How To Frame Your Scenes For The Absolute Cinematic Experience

How can a single scene like this evoke such deep emotions while remaining beautifully simple?
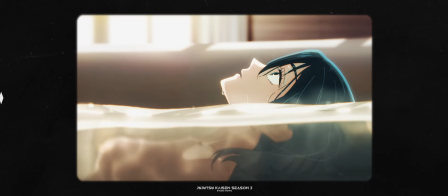[0:06]
Through the prism of Jujutsu Kaisen, we're gonna dive deep into how to get that framing right to achieve absolute cinema. Yeah. First of all though, you may ask, what is framing? What even is a composition?
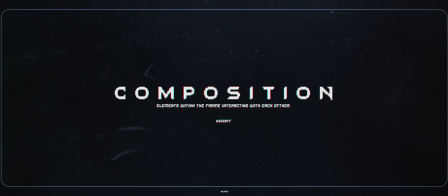[0:29]
Let me explain. Composition is how elements within the frame interact with each other to portray ideas, feelings we want to pass to the other side. Framing, on the other hand, is the placement of the object or characters within the frame.
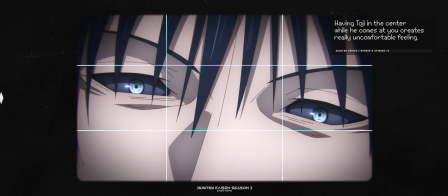[0:47]
Having a good foundation is having a stable ground. So, let's start with the most important rule of all, and one you've already seen.
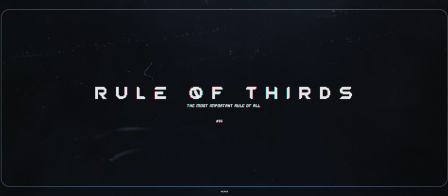[0:59]
Rule of thirds.
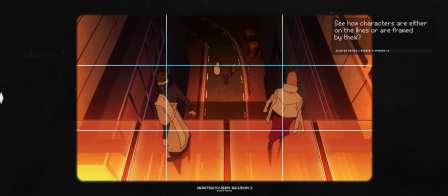[1:01]
The simplest way to visualize this concept is by thinking about when you take photos with your phone. I'm sure you've noticed the 3-on-3 grid that appears. This grid represents the rule of thirds in action.
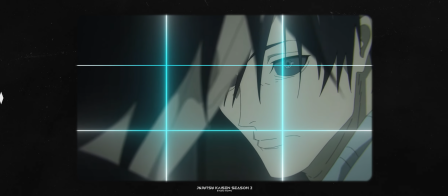[1:16]
The key idea is to position your subject along the lines or at the intersections, which are known as power points.
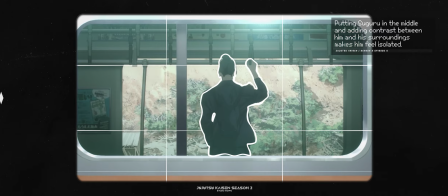[1:24]
Thanks to that, we can guide the viewer's eye through what happened, what's happening, and what can happen. You can say that you lead the person on the other side almost like in a dance. One of the ways to lead in this dance would be to use the leading room,
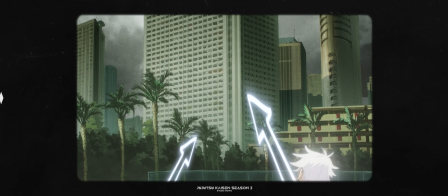[1:41]
the positioning of your subject within the scene and the direction of their gaze.
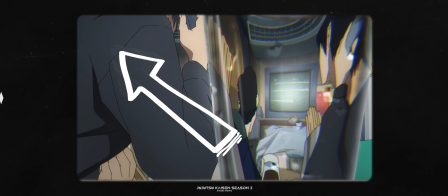[1:46]
If your subject resides on the left side of the frame, they should be gazing toward the right. Otherwise, the audience will be led astray in confusion, which also can be used to your advantage.
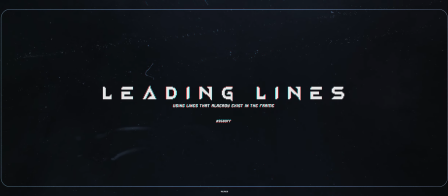[2:00]
Now we drift a little bit further into the leading lines.
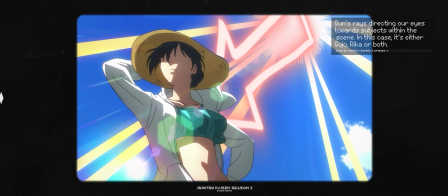[2:06]
Lines that already exist in the frame show us the way straight to the point of interest of our scene.
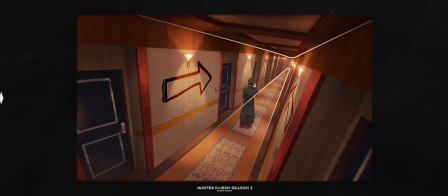[2:14]
Our eyes naturally will go along these lines, bringing them to the main subject. If we take 2 steps back and put a frame within a frame, what will that make?
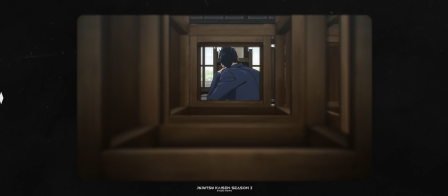[2:30]
Frameception of a character makes them stand out more.
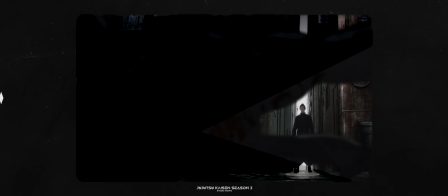[2:34]
By being isolated from everything else in the scene, it can have a very strong effect if used properly.
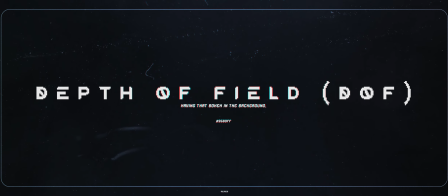[2:42]
Why not use the most basic but also one of the most effective tools we have at our disposal?
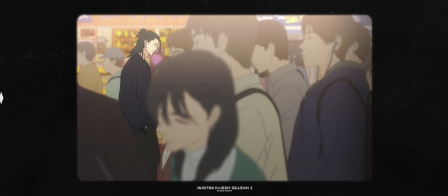[2:49]
As you know, in the scene there are 3 main planes: background, middle ground, and foreground. Knowing that and having depth of field at our side,
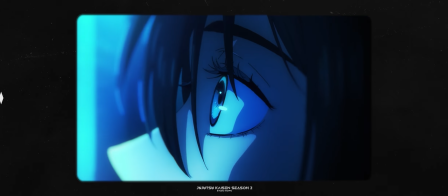[3:01]
we can decide which ground is focused, making others in exchange blurred. What that does is forces our eyes to be focused on that plane. More depth and dimension stuff for that absolute cinema? Check. We can also use it totally the other way and make everything sharp. For example, to show the area or to show the effects of a specific action. Yeah. Speaking about flashbacks, ever had that itch for things to be
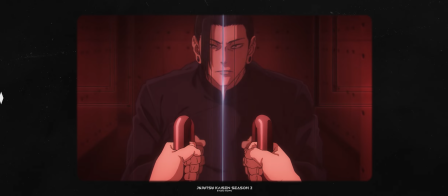[3:39]
perfectly symmetrical and balanced like all things in the world should be?
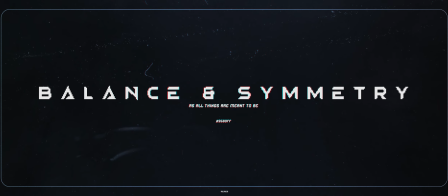[3:44]
Yeah, that's the rule here. If there is a balance in the frame, we are blessed. We are good. The easiest way to apply this is to put the subject in
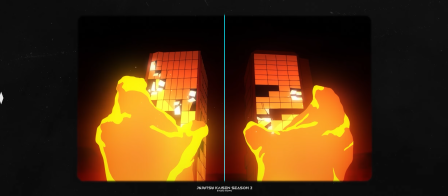[3:59]
the middle of the frame and make surroundings point towards them.
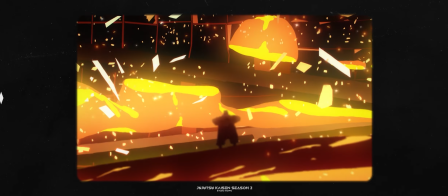[4:04]
It doesn't always need to be the case though. Pure perfection.